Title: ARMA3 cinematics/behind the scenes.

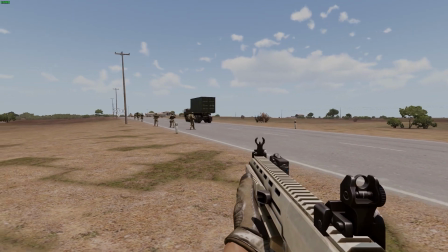4:12 The animation works. Score.
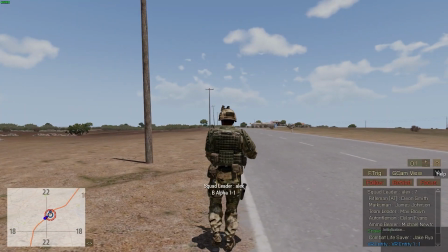4:20 It's time to jump into Gcam. Start positioning the camera to how I want it.
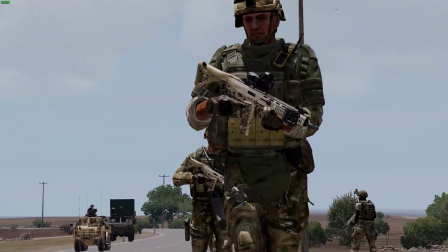4:26 By pressing L, I can also access the quick menu. I can select which unit I want to film, and I can also set the time.
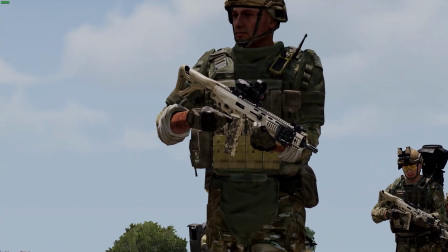4:33 Here I've set the duration time to 0.1.
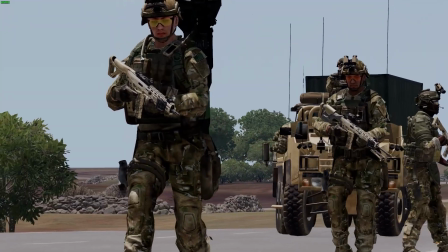4:40 This is very useful for making slow motion shots. When done correctly, you can achieve some incredible things.
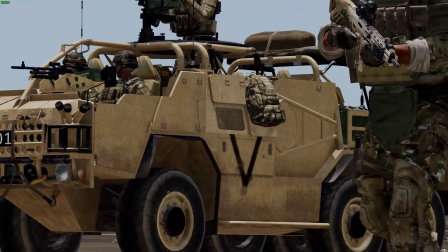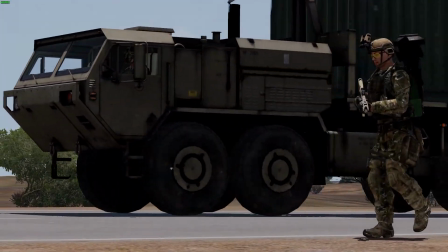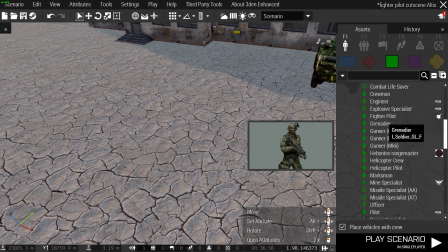5:02 We're now going to try something a little bit more complicated. The base game features an animation feature in the toolbar. However, I use mods to get better animations from previous games and modders.
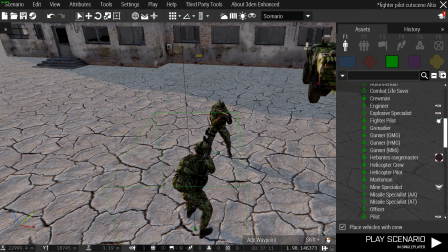5:17 Here I've placed 2 units down looking at each other in the default stances. If I do nothing, they will stay in their fighting position.
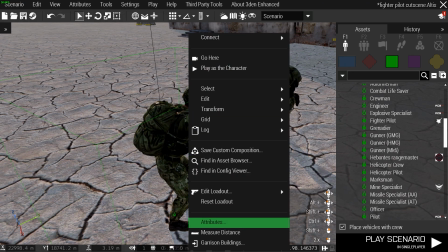5:26 By right clicking and clicking their attributes, you can go down to the Eden Enhanced mod.
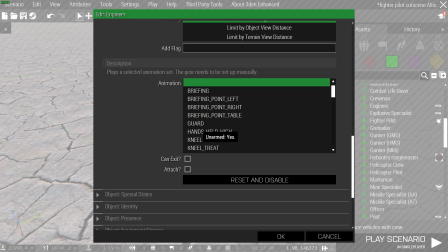5:35 Here there is an entire animation bar, and you can select some basic animations. For these 2, I would like one to be talking and one to be listening.
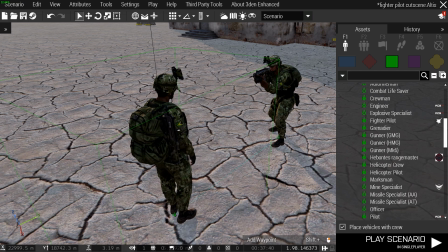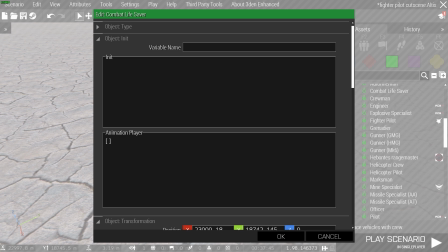5:54 The other, I will just select listen.
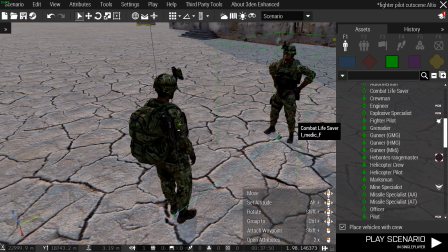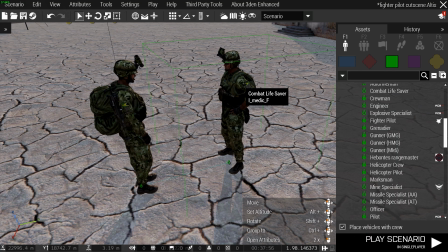6:03 When you start the game now, these 2 will begin their animations and it will run on loop.
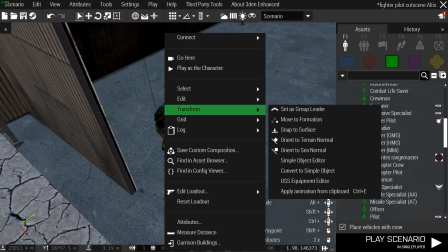6:13 Here I've placed a unit down somewhere out of the way where I can just quickly access the game.
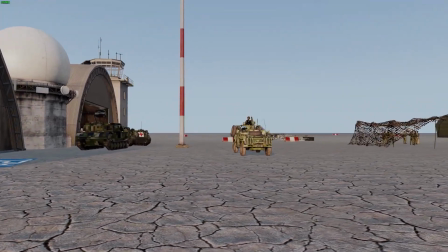6:22 It is also important to build your own sets. Here you can see I've placed fighter jets down, AI doing maintenance,
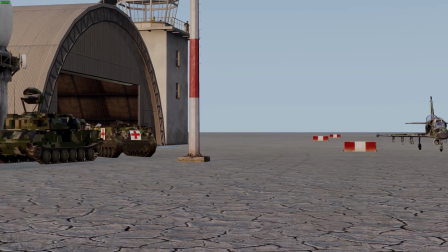6:32 lights, radar, buildings, everything else.
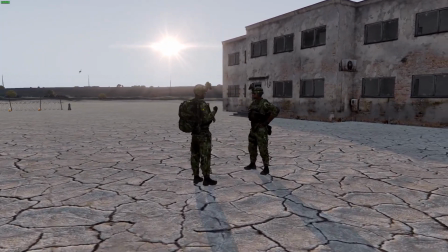6:36 And here the 2 soldiers we placed down earlier are now doing their animation loops.
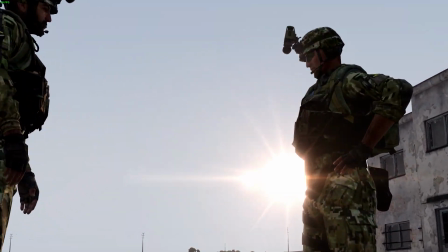6:42 Here I've entered Gcam again to get the shots I want.
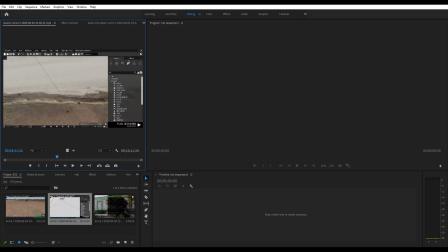6:49 Once you are satisfied with the shots you have, you can then drop all of them into Premiere Pro or your editing software.
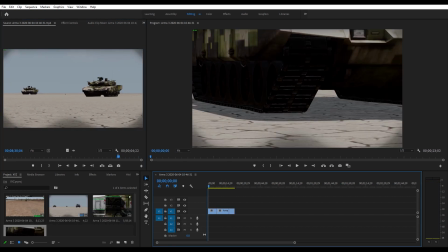6:59 Here I'm going to put all the shots I want.
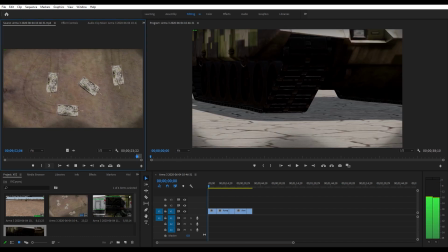7:05 I'm cutting out the bits where I'm moving the camera to re-aim my shots.
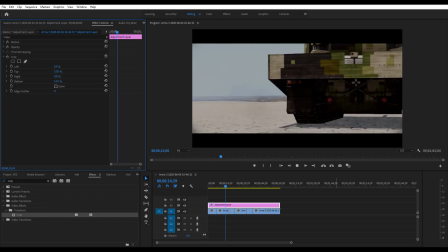7:12 I added an adjustment layer and cropped it to roughly 12 on the top and 12 on the bottom.
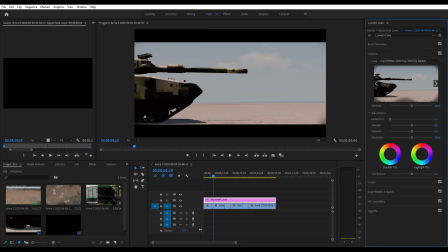7:17 This gives it an extra cinematic feel. I then also coloured the footage to how I see fit.
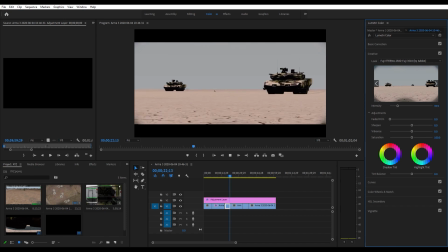7:24 For me, I really wanted my tanks to be in a warm environment, something like a sunset.
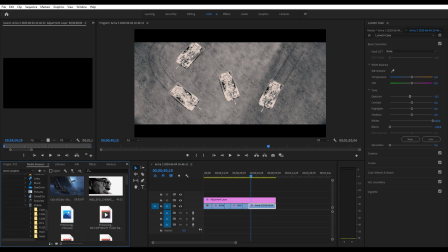7:31 Here I'm trying something very clever. I've completely taken the colour out and enhanced the black and white to make it look like a thermal camera.
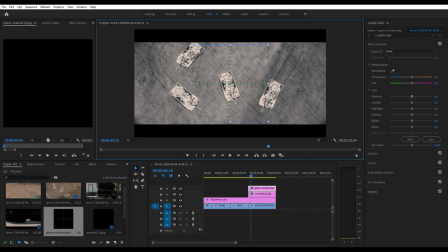7:39 I'm also adding 2 transparent pictures of crosshairs to make it look like a targeting camera.
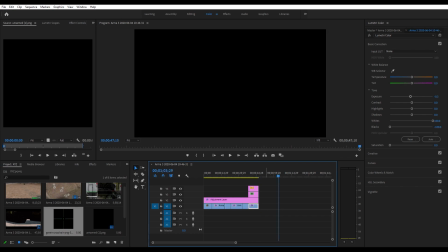7:46 After that I can think about doing the next piece.
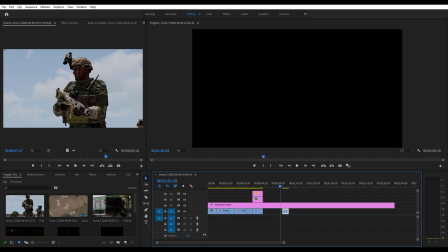7:50 Doing the exact same thing by making cinematic bars, colouring and cutting the footage to how I want it.
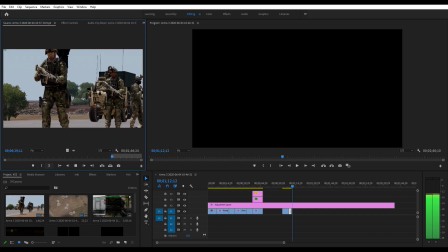7:58 After that we can then start to think about sound. I added music tracks to each, cut the footage to the music, and then added some background noise such as radios. The result is this.